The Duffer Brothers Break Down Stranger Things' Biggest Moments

Hi, I'm Ross. I'm Matt. We're the Duffer Brothers. We created Stranger Things. And we're going to be going through the show's biggest moments.
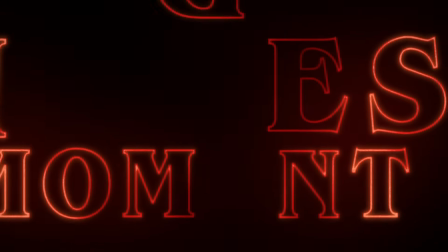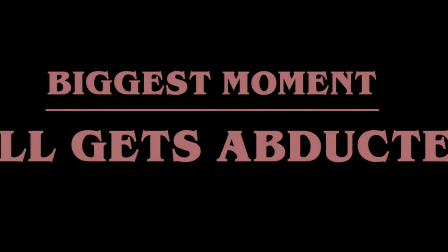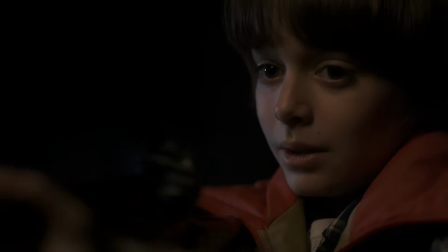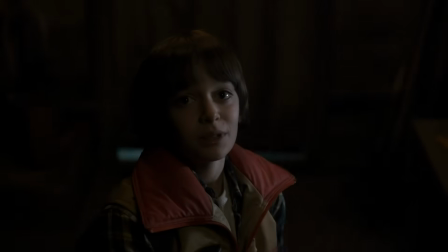Well, we always knew we wanted the show to open with a bang, and when we came up with this idea, it was always about a supernatural kidnapping. So we knew that was going to be our opening hook. We were really inspired by Close Encounters of the Third Kind in terms of the kidnapping of Barry,
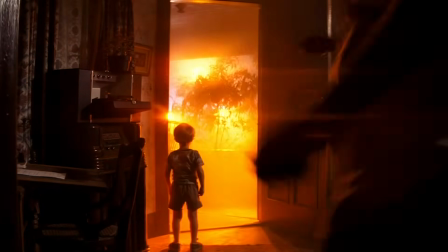51s
where it is really terrifying, but at the end of the day, you don't fully see what happened,
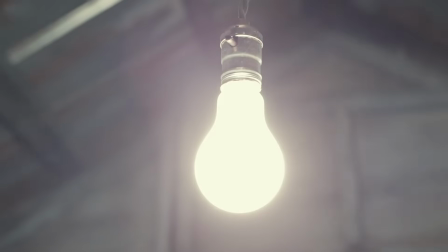56s
which is why we wanted to just go to that light bulb at the end instead of actually showing the Demogorgon taking Will.
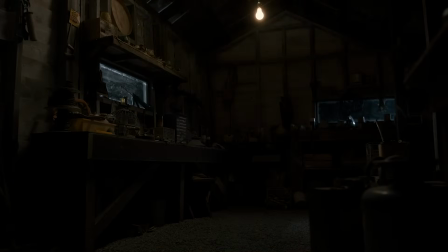62s
We wanted it to feel like he just vanished into thin air, and then our characters have to sort of piece together what happened. And kidnappings are hard enough to solve, but how do you solve it if it's supernatural?
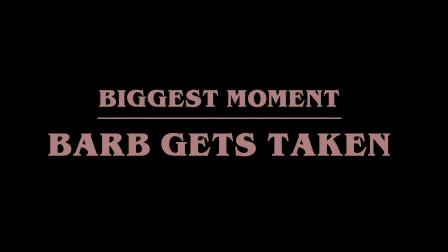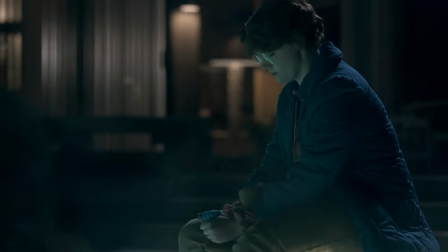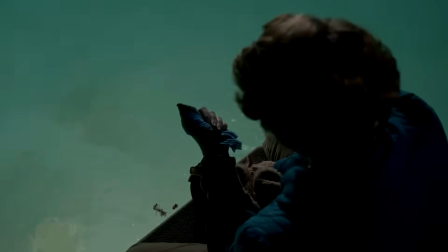So poor Barb, she gets taken at the end of episode 2, season 1, and she's abandoned by Nancy. And then she meets her end at the top of episode 3.
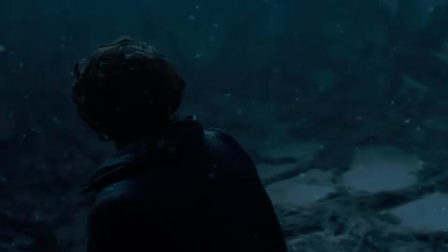101s Nancy! Hello?
Barb actually made it further and longer than she was supposed to make it. In the original pilot that sold to Netflix, Barb met her end at the end of the first episode. We were, of course, surprised, but sort of not surprised by Barb's explosion in popularity after the show was released. I still get questions about Barb. It's never going to end. She's going to haunt me for the rest of my life, I think. But Shannon Purser is just, she was incredible, and that's not a lot of episodes and not a lot of time to make the kind of impact that she did. What did she have? I think she had something like 25 lines, and now there are murals of her and fan dedications, and it's still unbelievable. And Funko dolls.
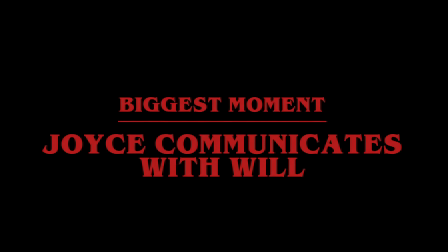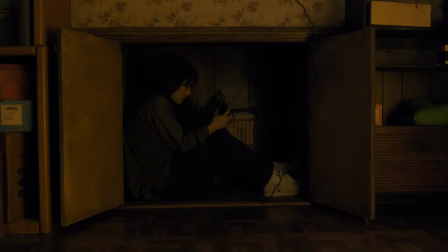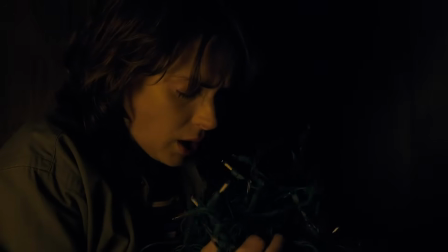160s Will, are you here? Okay, good.
We always knew we wanted her to have sort of a Ouija board type communication with Will. I think very early on we had the idea of communicating through lights that we were going to use. I mean, even in the first episode when Will disappears, that the light bulb in the shed goes bright. To this day, we don't really remember who came up with the Christmas lights idea, but the minute we had Winona cast in that role, we thought this is sort of her Close Encounters Richard Dreyfuss moment,
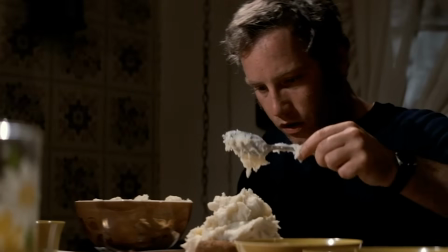197s
and that he becomes obsessed with this image of this mountain,
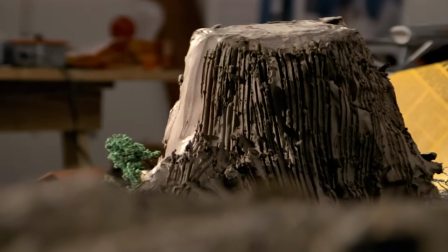201s
and he creates the mountain out of mashed potatoes, and he's crazy, but he's not crazy. He's actually right. And so we wanted to give Joy's character, played by Winona, that kind of a moment.
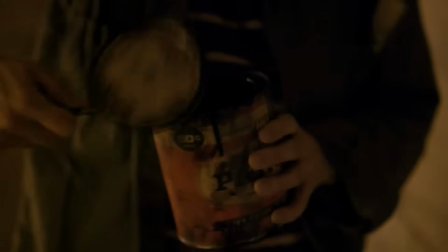211s
And that's her moment, that Christmas lights moment. And we wanted to kind of destroy the house in the same way that Dreyfuss destroys the house in Close Encounters. So we've done that 2 seasons now, but then we decided that might be enough. She's destroyed the house 2 years in a row now, so we take a break on season 3.
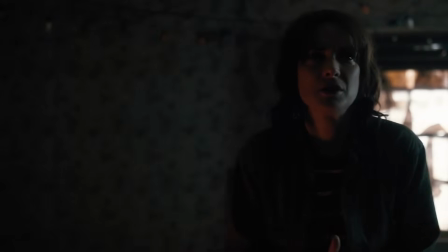228s Okay, baby, talk to me. Where are you?
She's communicating him, and of course, it starts with what seems to be a sweet communication. Him telling Will telling Joyce that he's okay, and it quickly becomes terrifying when he spells out R-U-N.
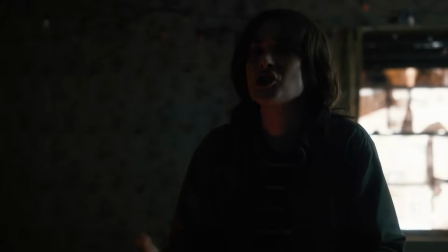246s What should I do?